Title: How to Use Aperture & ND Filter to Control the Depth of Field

Adjusting your aperture in order to control the depth of field in your shot is probably one of the more creative aspects of shooting a movie.
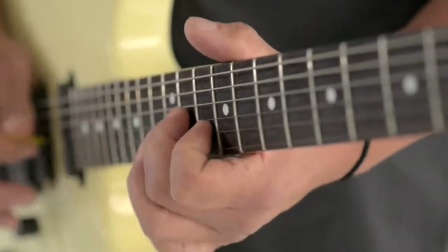0:21 When you use a shallow depth of field where only a portion of your frame is sharp and other parts of the frame are softer,
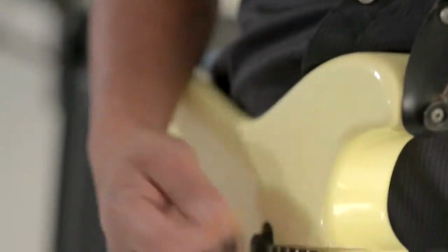0:27 it really gives your movie that filmic look that everyone from pros to enthusiasts want to achieve.
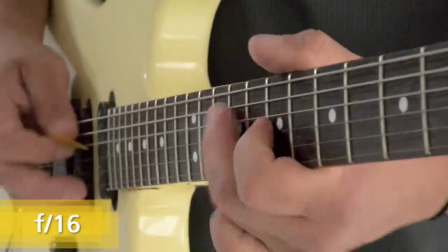0:33 Here's an example. On the close-up of this guitar, you can see the difference between a small f-stop, which shows a lot of the guitar in focus,
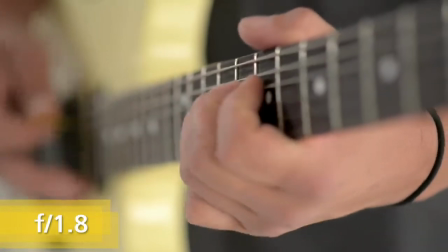0:40 and a larger aperture where I'm really drawing your attention to the fingers on the strings. Adjusting your f-stop does affect your exposure though, so you're going to have to adjust for that.
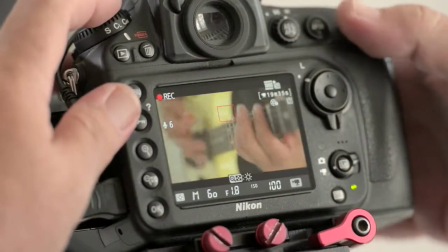0:50 If you're indoors and want a shallow depth of field, well, that's easy because you can probably set your aperture wide open and still get a good exposure.
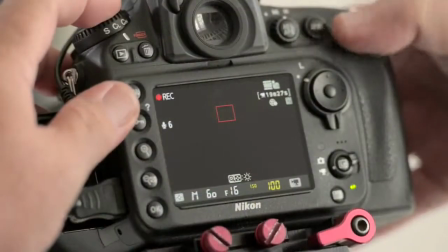0:57 But if you want a deeper depth of field using a smaller f-stop, you may need to increase the ISO to compensate for less light coming through the lens. Where it can get really tricky though is outdoors in bright light.
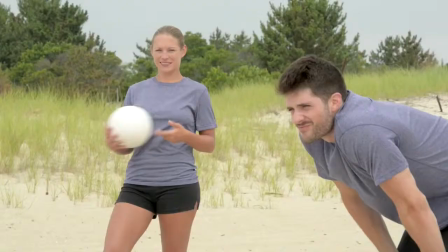1:09 If you're looking for a deeper depth of field at a smaller f-stop, no problem, you can probably dial that right in. But if you want shallower depth of field by shooting at a larger f-stop like f1.8 to say 3.5,
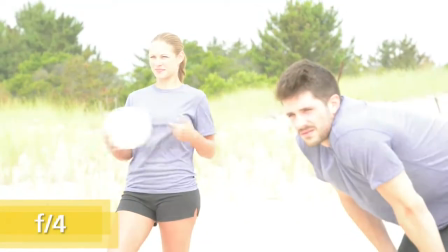1:22 you may not be able to bring your ISO down low enough to get the proper exposure. So that's where this comes in. It's called a variable neutral density filter, or ND filter for short. It's a dark but optically transparent filter that allows you to adjust its opacity.
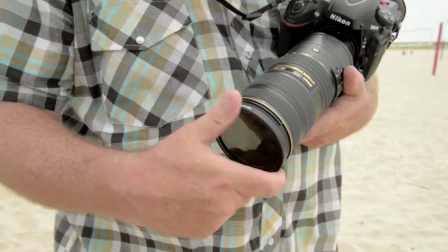1:39 Its only job is to knock down the brightness of the light coming into the lens by about 2 to 8 stops, without affecting the color or anything else in your shot.
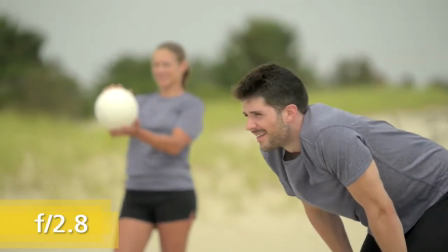1:47 By screwing this into the front of the lens, I can shoot at a wider f-stop and get that nice shallow depth of field, which I really like. So I carry a variable ND filter with me whenever I'm shooting.